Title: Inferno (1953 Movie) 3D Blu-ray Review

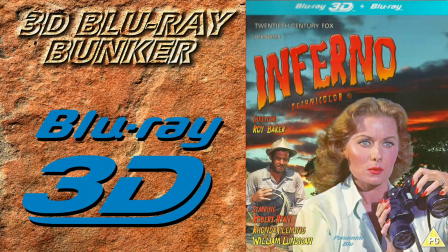(0:11)
Hello and welcome to the 3D Blu-Ray Bunker. This is a place for us die-hard fans of 3D, where we exclusively look at 3D Blu-Rays and within that niche almost entirely focus on the quality of the 3D on offer. And unlike most reviews, which take a detailed look at the film with a short comment at the end about the 3D, here we do things the other way around,
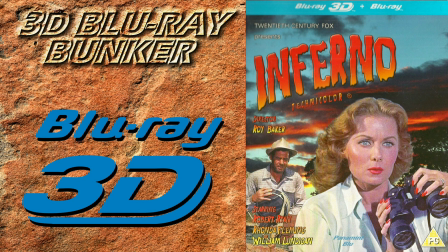(0:29)
and hopefully by the end you'll have a better idea about whether this one might be worth adding to your 3d collection today we're looking at inferno this was filmed in academy ratio so that's 1.37 to 1 and obviously like all 3d films of the 1950s this
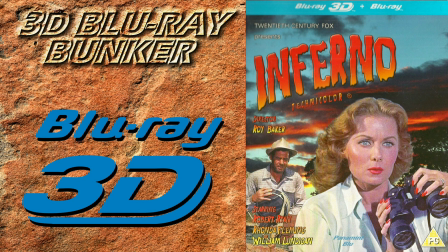(0:46)
was shot natively on 35mm film now i'm embarrassed on two counts here first of all despite having been a 3d fan from a very early age and reading about 3d films long before the dawn of the internet i hadn't actually heard of Inferno, and worse still, I wasn't familiar with its leading lady, Rhonda Fleming,
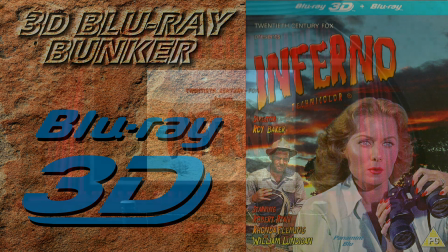(1:03)
which having seen the film now feels like a fairly shameful lack of knowledge on my part.
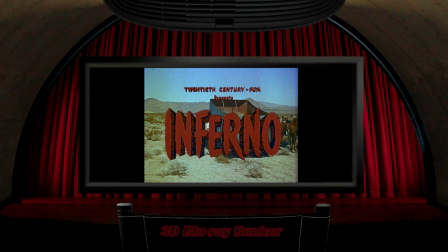(1:09)
And I should mention the efforts of the 3D Film Archive, and a guy called Bob Furmanek there,
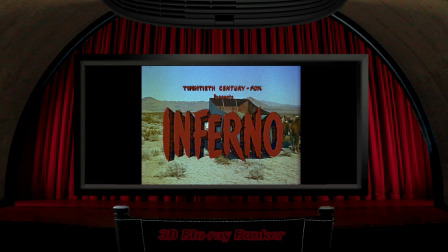(1:15)
who I think was the driving force behind this release, as well as its fabulous restoration here,
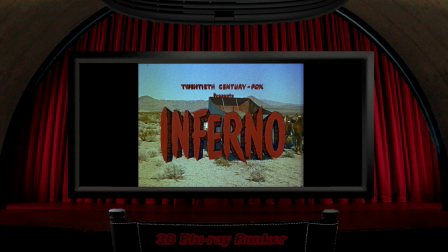(1:20)
along with several other 3D classics. And as soon as the film gets underway, you realise right away that they knew exactly what they were doing back then,
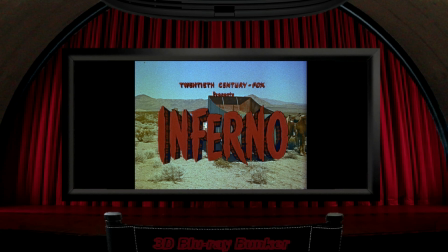(1:28)
and you maybe wonder why the 3D here looks better than a lot of modern films shot digitally nearly 70 years later.
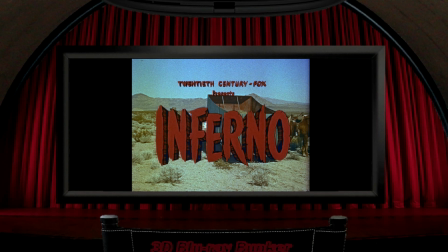(1:35)
And just to emphasise that point, yes, this film is getting on for 70 years old, but the crystal clear technical or stereo cinematography on show here can sometimes make it feel like it could have been filmed yesterday.
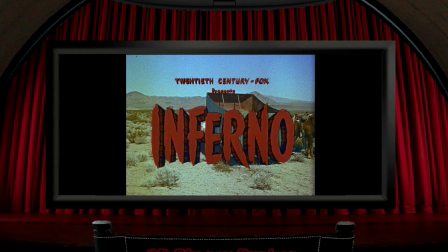(1:46)
I say that they knew how to do it back then, but I suppose I do have to mention what I think are two very tiny problems with 3d
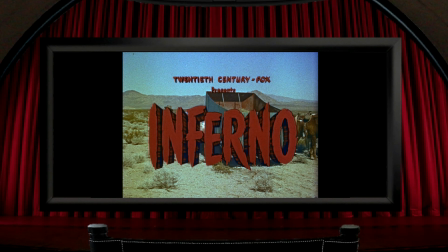(1:53)
here and the first is right at the start where the credits are placed in a really strange place on the z-axis and i'd go
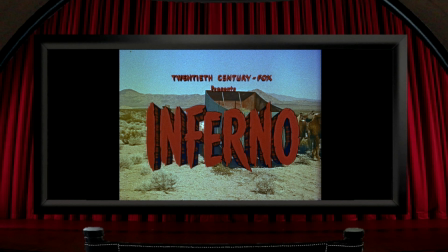(2:00)
as far as to say that i think they're in the wrong place their depth placement makes them feel like they're sitting in the middle of the image and
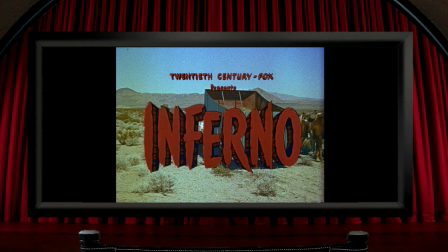(2:06)
it's an odd effect that's quite uncomfortable to look at and i'm sure it wasn't intended to to look like this in fact if you watch
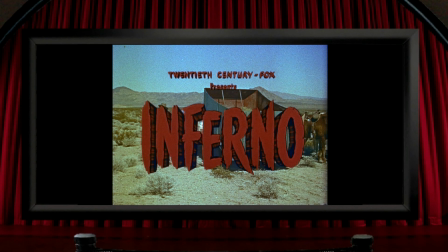(2:13)
the opening in 2d with the perspective font that's been used the credits actually feel more three-dimensional than in the 3D version.
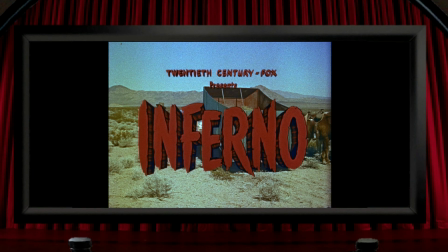(2:21)
But anyway, it's a very minor issue. So, from the beginning, we get a very bright and colourful image, and there's not a single dark and murky shot in the film.
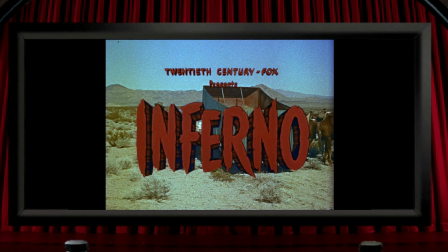(2:29)
And also, right from the start, the 3D is solid and impressive.
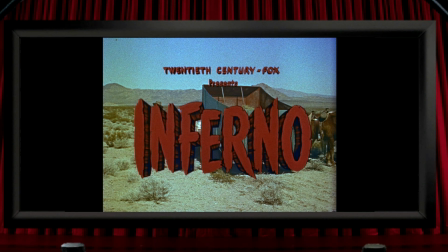(2:33)
It's one of those films where every single shot is obviously in 3D, and you never have that annoying feeling that you're not convinced that what you're seeing is in 3D.
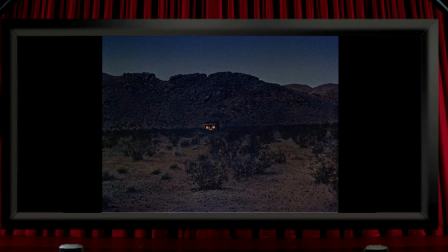(2:41)
Actually, there is literally one shot in the whole film, which is this view across a landscape towards a building, that has a problem with it. There's something wrong here that I'm guessing was maybe a result of the restoration being unable to source both the left and right images. It just doesn't work in 3D at all. It's not that the left and right are transposed either.
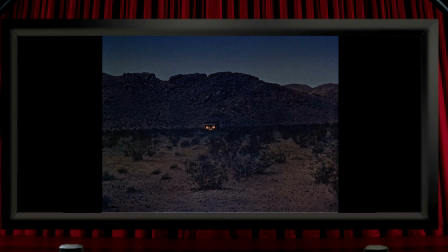(3:00)
It's one of those eye-twisting moments where there's too much conflict in between the left and right view. But one duff shot in an 83-minute film is pretty good going, I would say. All of the close-up shots of people's faces are clearly solid and three-dimensional,
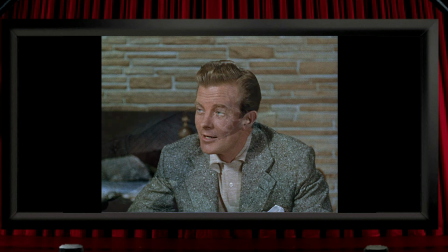(3:14)
and close-ups elsewhere show really nice solidity, like with this revolver, where you can see the cylinder in great 3D,
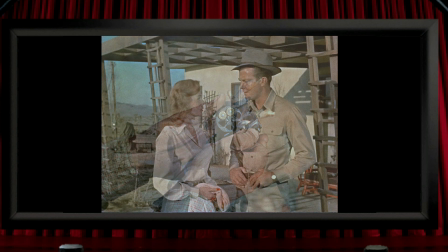(3:21)
and even the depth of the individual chambers within the cylinder. The production design certainly looks like it was carefully staging shots for the third dimension.
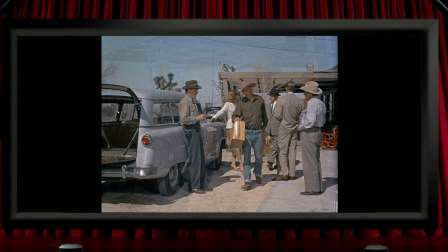(3:29)
You can see throughout the film that people and objects are placed with depth in mind. You don't get people filmed up against walls or empty skies. There's always something in the frame to draw you in.
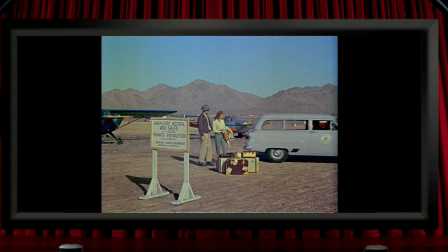(3:38)
This runway scene appears to do it almost to the point of drawing attention to itself, the placement of that sign looks like it was done more for the benefit of 3D and, I suppose, plot, rather than putting it where it might actually naturally be found at an airport. There are quite a few pop-out moments spread throughout the film.
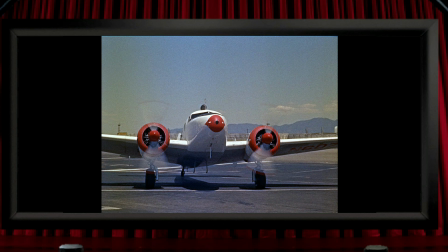(3:53)
Early on we see this aeroplane coming towards us. It's done slowly enough to appreciate it,
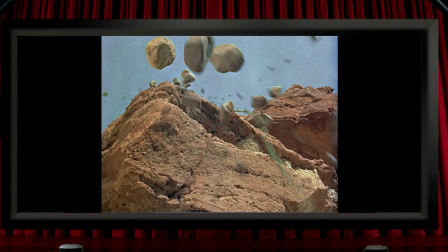(3:59)
and these falling rocks last for about a second so you can get a feeling for what's happening there, but some of the other moments, like is really frequently the case in 3D films,
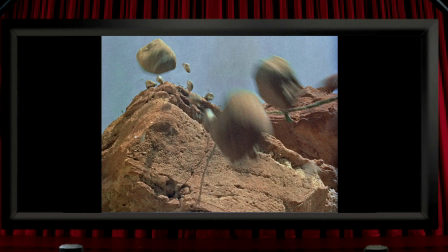(4:09)
are just a few frames long, and they happen before you can properly begin to appreciate them.
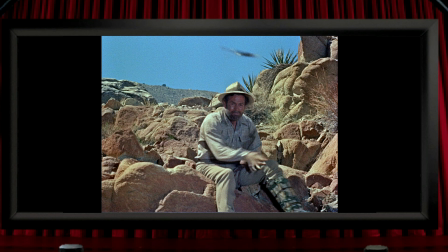(4:13)
Like this moment here where a knife is thrown at the camera and a stick thrown at the camera.